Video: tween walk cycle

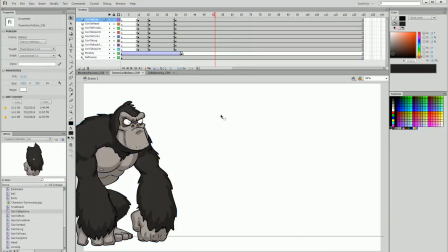994s
Then after that we're going to animate him sort of walking backwards out of the frame. But first let's give this section some motion. So on frame 10, when he's first animated,
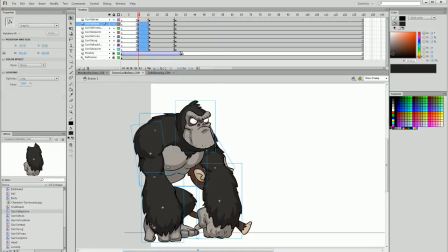1006s
we're going to take everything and rotate him backwards like this.
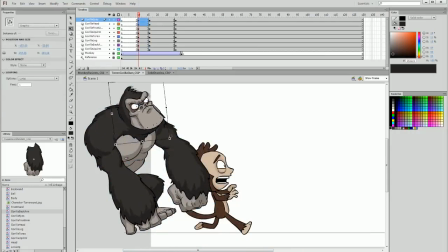1013s
I'm going to take the head and the eyes and really pull them back like so. And I'm going to really drag these limbs back like this.
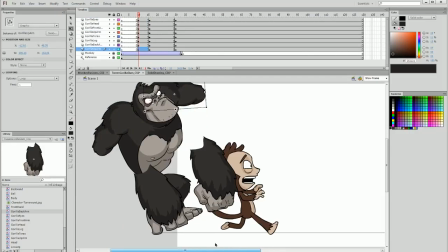1025s
It's going to look a bit odd, but that's okay because it's actually going to be mostly out of frame.
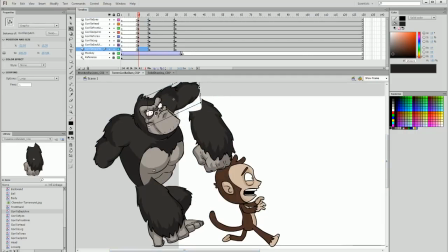1031s
And I'm going to really stretch the proportions of the gorilla so that when he actually comes into frame,
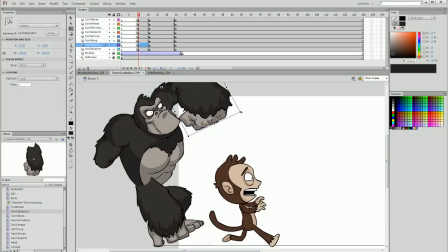1037s
it's going to make a lot of impact and actually make a lot of motion.
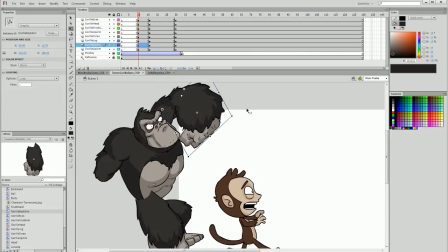1041s
But the actual movement itself is going to be over a very few frames.
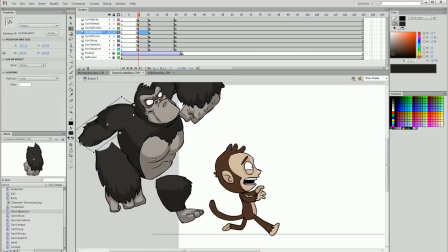1046s
So we want to make sure that we get it looking exactly how we want to. So I'm going to get the elbows raised really high on this gorilla here.
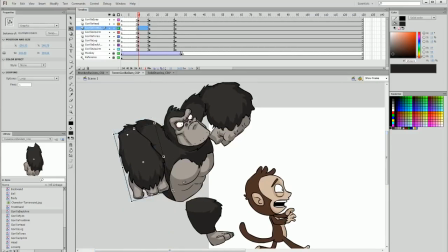1054s
I know it might look odd at first when we're sort of really pulling everything apart, but in context, it's going to look quite cool. I'm going to raise the leg to be quite high, and that's the starting pose I think I'm going to try.
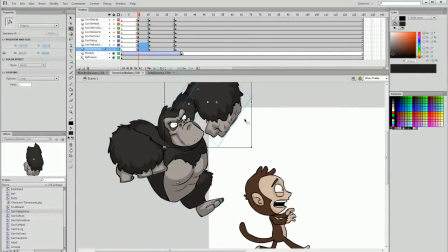1069s
And I'm just going to pull everything back just so it's just out of frame like this.
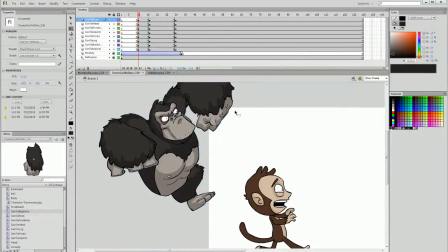1075s
We can have a little bit of bleed onto the frame, that's perfectly fine.
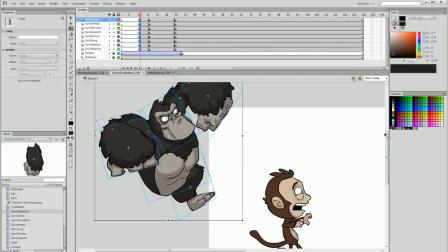1078s
I'm actually going to bring the frame forward slightly so there's even less time between when he enters the frame and slams down.
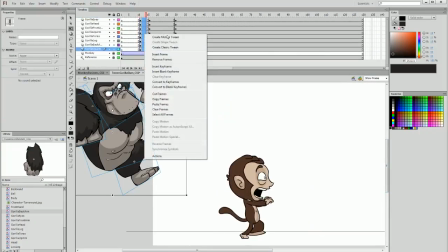1085s
And now I'm going to add a tween between frame 11 and frame 16.
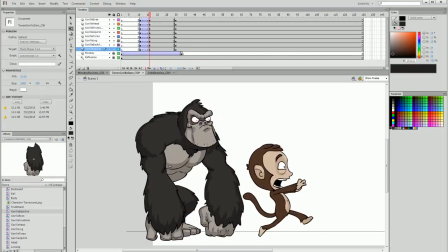1090s
And we can see him slam down. Now obviously this doesn't have pretty much any impact at all at the moment,
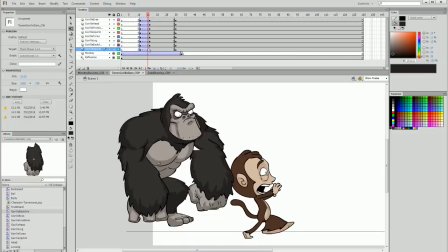1097s
but what I need to do is on frame 15 duplicate the keyframes and reposition him, and I'm going to add a lot of stretch. So I'm going to pull him in like this, stretch the torso like this,
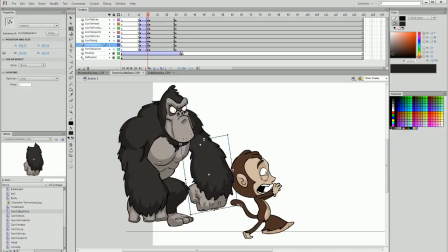1113s
and really straighten out those limbs and stretch them like so. And this is going to create a large amount of energy and really pull the motion quite extremely, but it's going to be seen so minimally that it won't look odd.
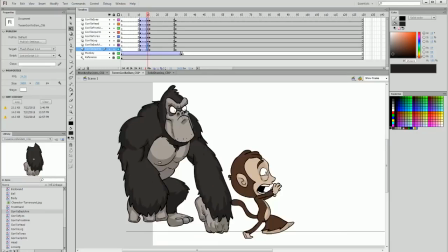1133s
I also need to flicker back and forth to make sure that the impact areas of where the knuckles are hitting match in the frame that we're stretching now and where he ends up resting.
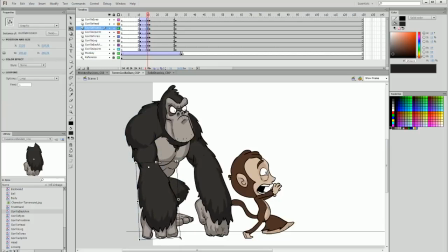1144s
And I'm going to do the same with the other arm here, stretching the arms out but making sure that we hit the collision point, and we have to of course stretch the knee up and the leg up so it's in place.
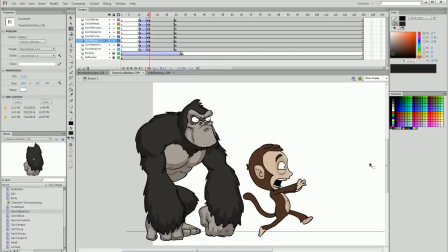1159s
And now immediately after, on frame 16, I'm going to really do the opposite.
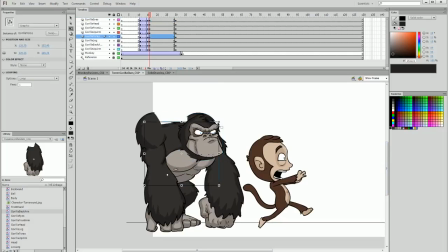1165s
I'm going to squash everything and pull it down. Everything's going to be really squishy because he's colliding with the ground.
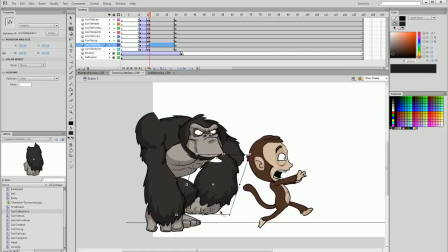1174s
I'm going to skew the arm, squash the arm, make sure that the collision points are in the same
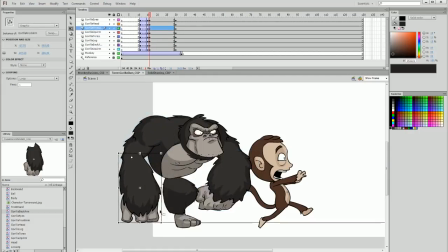1180s
area, but I can do that after I set up the initial squash, because this is what I really want to focus on and get right at the moment. Also going to squash that knee up and pull it behind the torso, and then I'm going to reposition my monkey,
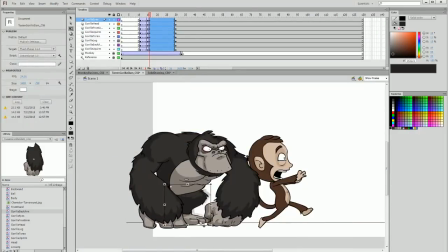1194s
and flicking back and forth between these frames I can then see where I need to reposition body parts,
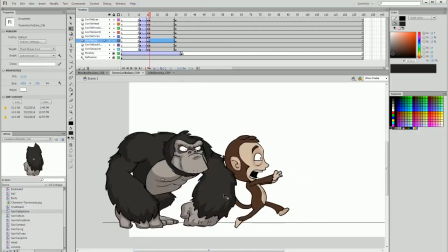1202s
and I'm feeling pretty good about that.
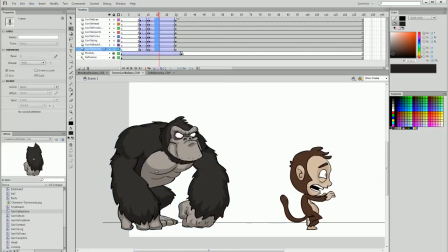1206s
And then I can add a tween between frame 16 and frame 30 to the final resting pose and see what this looks like in context.
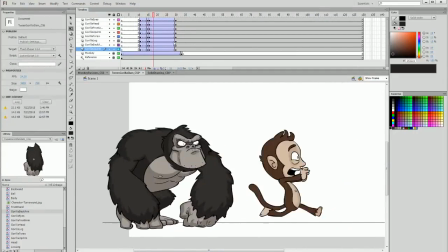1214s
So we have a slam down. I feel pretty happy about that. One thing I'm not too happy about is the fact that his hands are going directly to the ground.
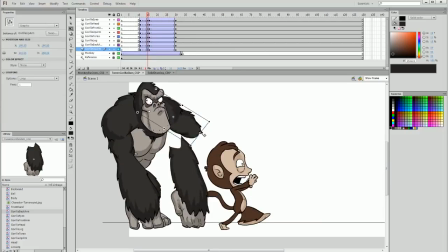1222s
I feel like he actually needs to have a bit of distance before the bounce.
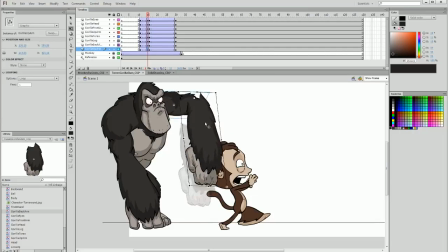1228s
That way it's a bit more of a collision. So elbows raised up first.